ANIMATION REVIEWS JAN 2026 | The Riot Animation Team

All right, what are we on? Number 4 now? Is that correct? I think it is. Yeah. All righty. Number 4.
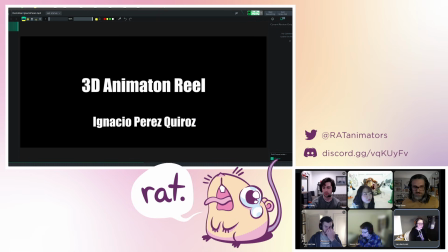3662s
Transition. All right, Ignacio Perez Quiroz, if you are in the chat, let us know. And we are going to hit play. Everybody ready? Yes. Yeah.
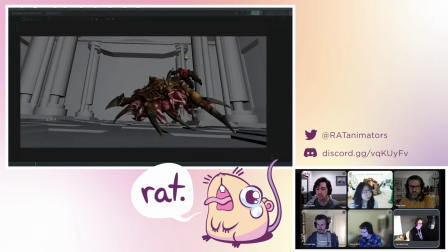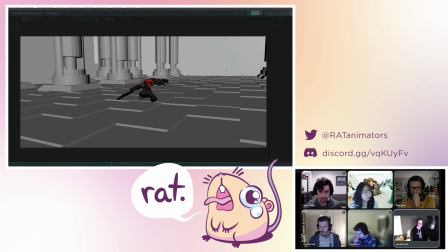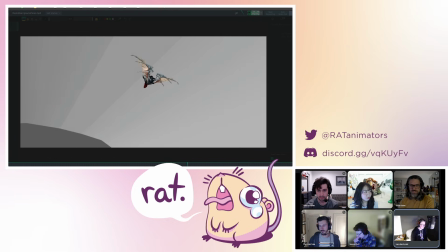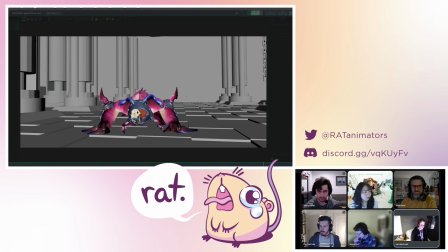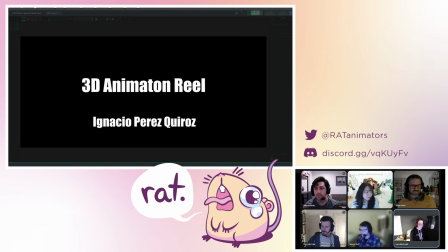3707s
Alrighty. Mhm.
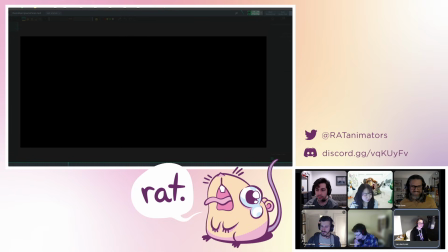3713s
Alex in the chat says, I want those rocks to be all hand animated.
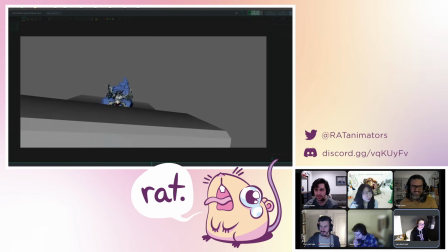3718s
That honestly is kind of my first impression as well. There's like a lot of time spent on falling rocks that look simmed, which is fine, but not,
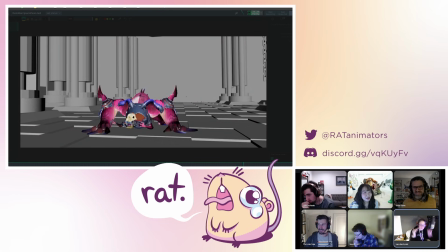3728s
I mean, it's fine to sim rocks, but it's like a lot of edit time dedicated to the rocks Mhm. that I assume are not all hand animated.
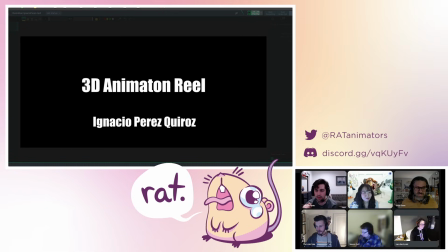3738s
Mhm.
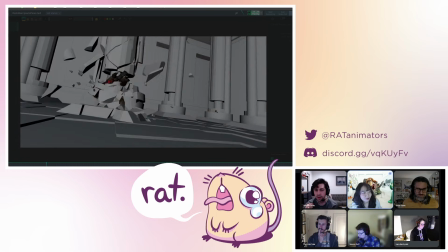3739s
I were to give just an overall note on this, I think a lot of stuff that's happening is really cool.
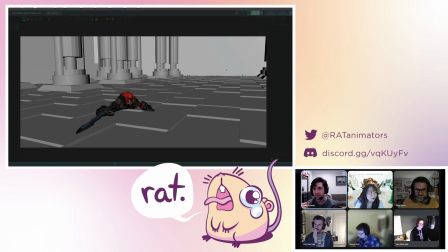3748s
I don't know if the camera is doing any favors to depict how cool the actions are,
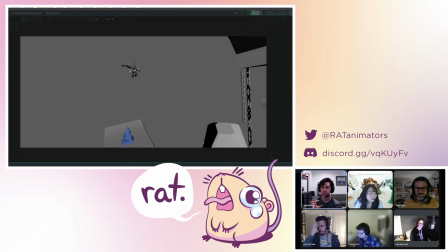3753s
in the sense that I feel like the camera is just sort of like constantly moving all the time,
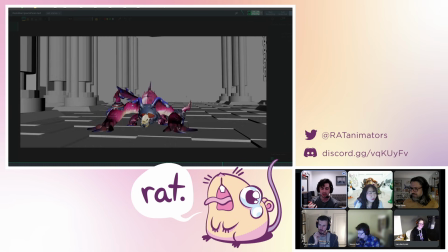3757s
and so I don't feel like I can appreciate the animation for what it is in this demo reel.
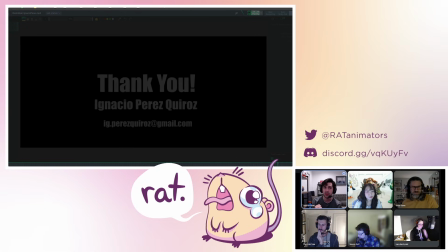3765s
There is a lot of like really cool stuff happening in this.
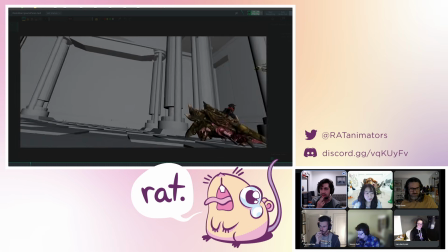3769s
I would just maybe try and like simplify the camera a bit more to only sort of like move when necessary.
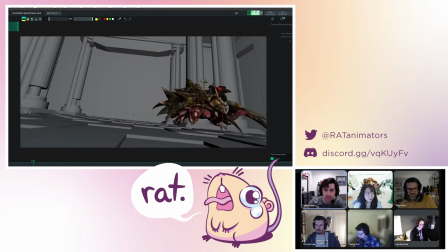3777s
Like in this shot in particular, like in the beginning, it's sort of like constantly moving over here.
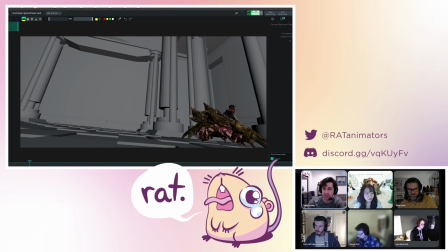3781s
I would personally just like really keep it simple to be like, hey, like it's still here. Yeah, like I didn't even like see that before, The right? Like that's Murloc in the the background? there's so much moving, which is cool, and I think that we can like capture all of that.
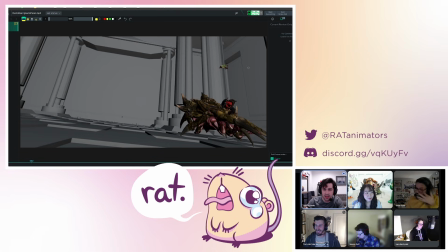3797s
But maybe just kind of like keeping this to be a still shot, and then when he like walks across the camera,
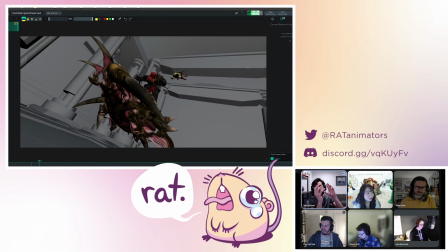3803s
that's where we get that one pan, and then it just sort of like lingers on that one pan. That's enough, honestly, to like convey like this is a really like busy and frantic scene, in my opinion.
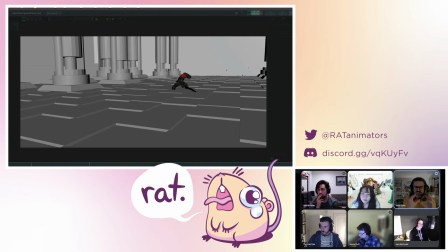3815s
Yeah, great note. So I'm gonna give my like general thought on this reel, which is actually my feedback for every single shot.
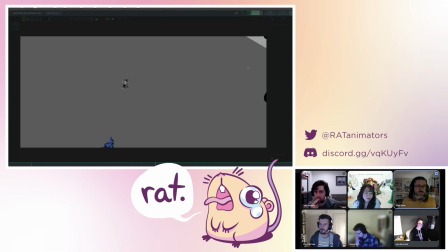3824s
So everything in this is like really ambitious,
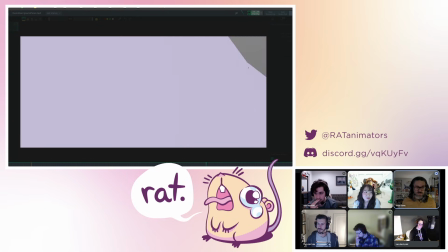3828s
and you pay off a lot of like some of the physicality and stuff is really neat, but it's all very, very even.
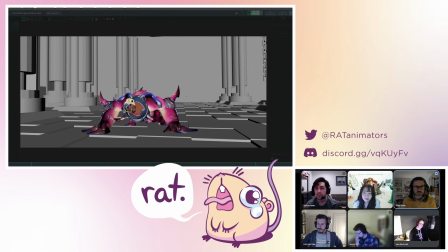3835s
Like everything feels kind of at the same pacing.
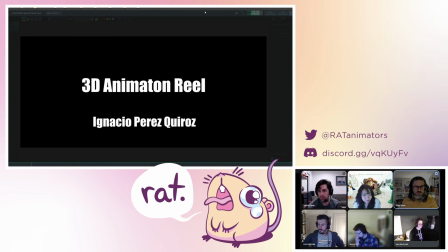3838s
And so like my biggest feedback is like I think the best thing you can do with the whole reel is like delete frames and
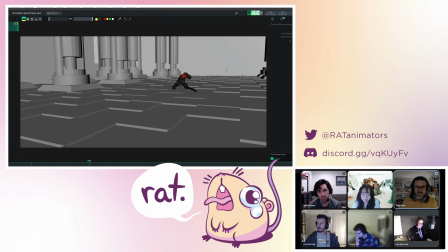3845s
like literally change nothing even about some of these shots. Like let me give an example. Like here's one example, right? When he does this he does this lunge forward, like you could start here, skip 1, 2, 3, 4, probably 5 frames and go straight to here and then like swoosh around this.
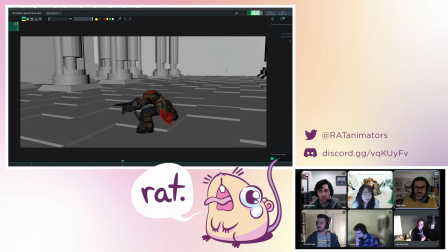3864s
Like I can almost like scrub it, like, and that like feels nicer than all the frames that are there.
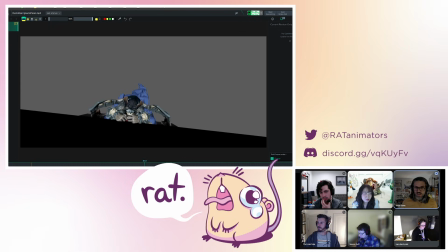3873s
Another example is this gargoyle, right? He does this huge wind up and then right, like you could almost like boom,
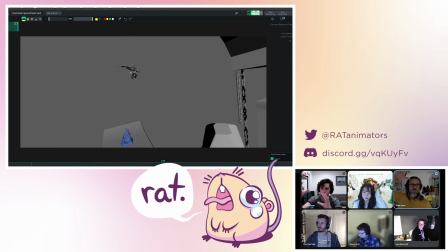3881s
like have this like super fast up and then almost like slow time at the top of it, where you just like add time there, right? And that's going to just take these shots that are already like a lot of the physicality and stuff is actually there, and a lot of them are like animated really well, but they're just very even.
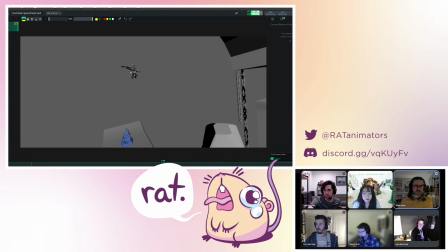3898s
So doing like a timing pass, I think, on almost every shot in this without really changing like much about the animation will already take this stuff to like from like pretty good to quite good. And then there's like polish and stuff you can do obviously on top of that. But for me, that's the number one thing that'll like level this up just like instantly,
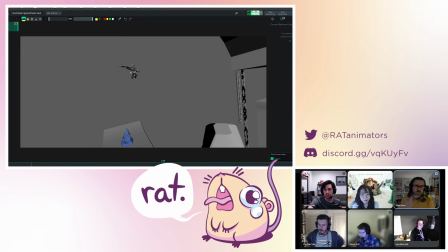3916s
is just doing like a syncopated timing path on to try to get everything to have like a different rhythm to it. There's some parts that are really fast and some parts that are really slow. I always try to like think of anytime I think that there's like of an action as like they're doing a fast thing, I'll try to make it fast than I think is okay.
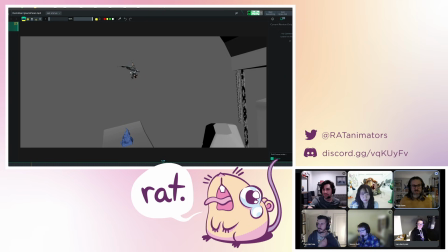3933s
And usually that's fine. Anytime it's slow action, I always try to push it to be slower than I think is okay. Starting at these extremes for me tends to be closer to the ballpark of what I want at the end than starting with something even and trying to like add that later.
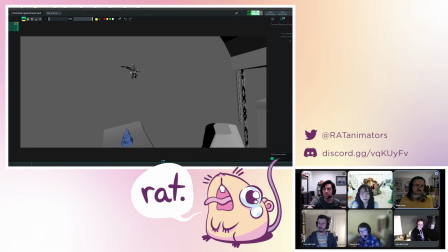3948s
You can always kind of like soften it out. It's really easy to soften things out when you're animating in Maya and the graph editor and all that stuff. There's all sorts of tools to soften things, but getting some of that hardness and that sharpness into it at the start, I think, is like a really easy way to like juicify this reel.
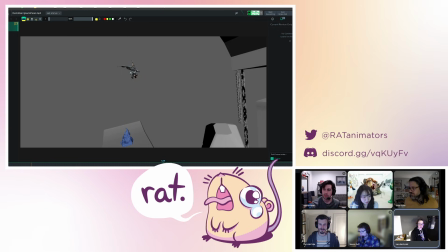3964s
Yeah. Shout out to Brendan Animate in the chat, another rat in the chat. After Effects Retime Tool is your friend. If you're nervous about like, oh, I really like my animation and like, am I going to have all these versions, or you're like worried about how to chop it up or where to even start,
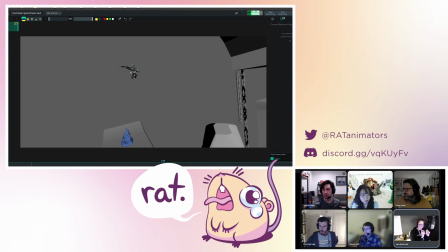3977s
using the retime tool in After Effects can help you get a good look at where you want to make adjustments so that when you go into Maya, you can quickly be like, pop, pop, pop, pop, pop, and like set keys and scooch things together and have a good time. So a big +1 there.
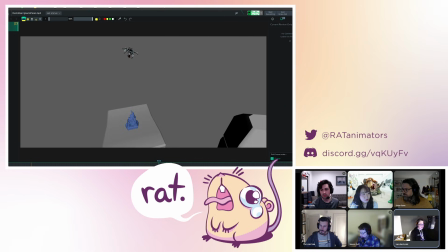3993s
One of the other things I noticed that about this shot that I think is funny is it does feel like, just because of the cut, like I didn't actually notice it the first time we watched it,
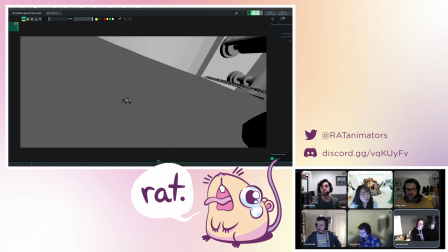4002s
that it cuts at all, because the character is in a pretty similar place on the screen. And even though you have this thing there.
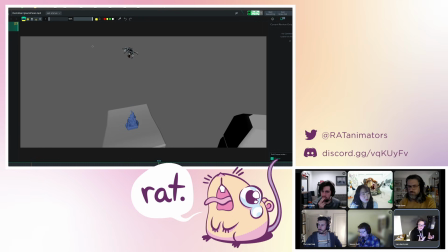4011s
There's enough gray in it that I didn't register right away that there was a camera cut, which made it kind of funny.
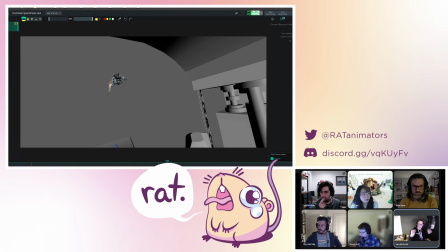4016s
And the camera cut is still like such a wide shot and so pulled back that by way of like filmmaking and making this an interesting shot, there's not like a sense to why the cut is different. So thinking about that and not like being super disorienting,
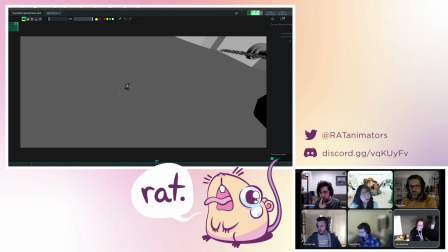4031s
I think what Skylar's saying here of like letting this character fly up and have like a little bit more hang time up here so that they have something interesting, and then maybe opening their wings more and more time, cutting on that action, and then cutting a little bit closer in at like a much more dramatic angle will give you that momentum that I think you're looking for,
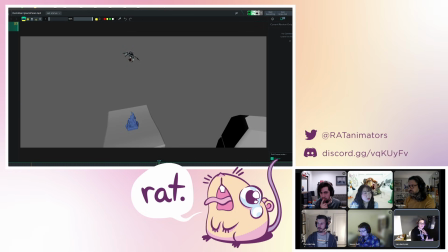4049s
while also eking in another cool pose and making it feel more like you're like closely connected to the story that you're trying to tell.
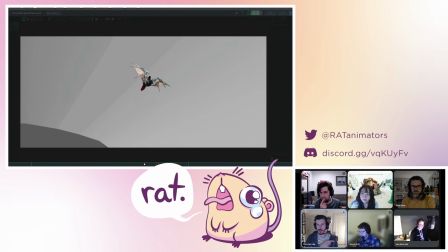4057s
Check out the animator. There's a reel that stuck with me a while ago. Is animator by the name of David Vince.
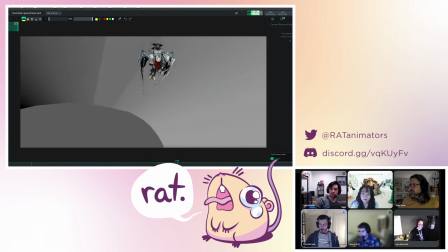4064s
He did Total War animations. So if you look up David Vince, look up animation. Like he's got a really cool reel with like a bunch of kind of like big epic creatures like this,
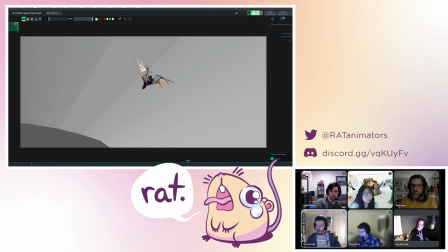4072s
but he does really like subtle but nice like camera work during it also. But I remember one of the things that stuck with me about his reel is he has these giant creatures like battling on screen during it, but like they take up like a very nice size on the screen during it,
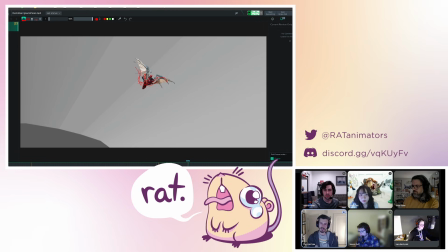4088s
and like they might come and go from the screen a little bit, but I think there's a lot of things that he did very well, like to show off like the epicness of these creatures and these battles between like a small knight versus a large like dragon or something.
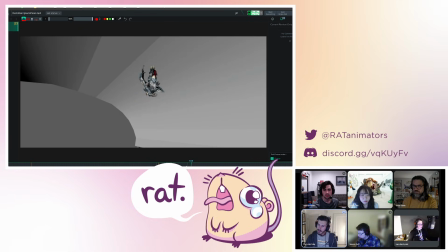4102s
So what was the name of it? I'll write it down on this thing.
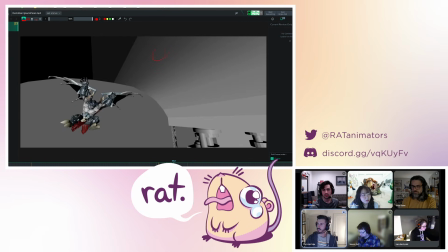4108s
David Vince, Vince, and it was a Total War animator. Total War. Because I don't know if they're in the channel.
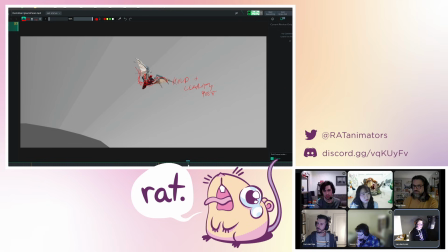4126s
This is one of the spots just as you were talking. That like holding in this pose here, like one of the things Scott was talking about, just holding in this pose for a while and letting the camera even like push in a little and then
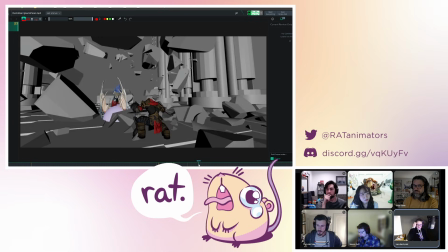4138s
like smashing out of that thing would be super powerful. Sorry.
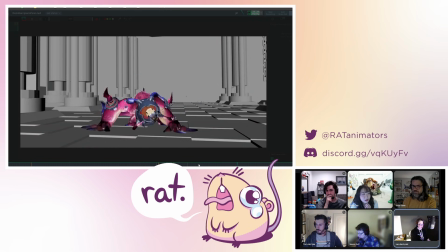4145s
I got distracted drawing my own notes.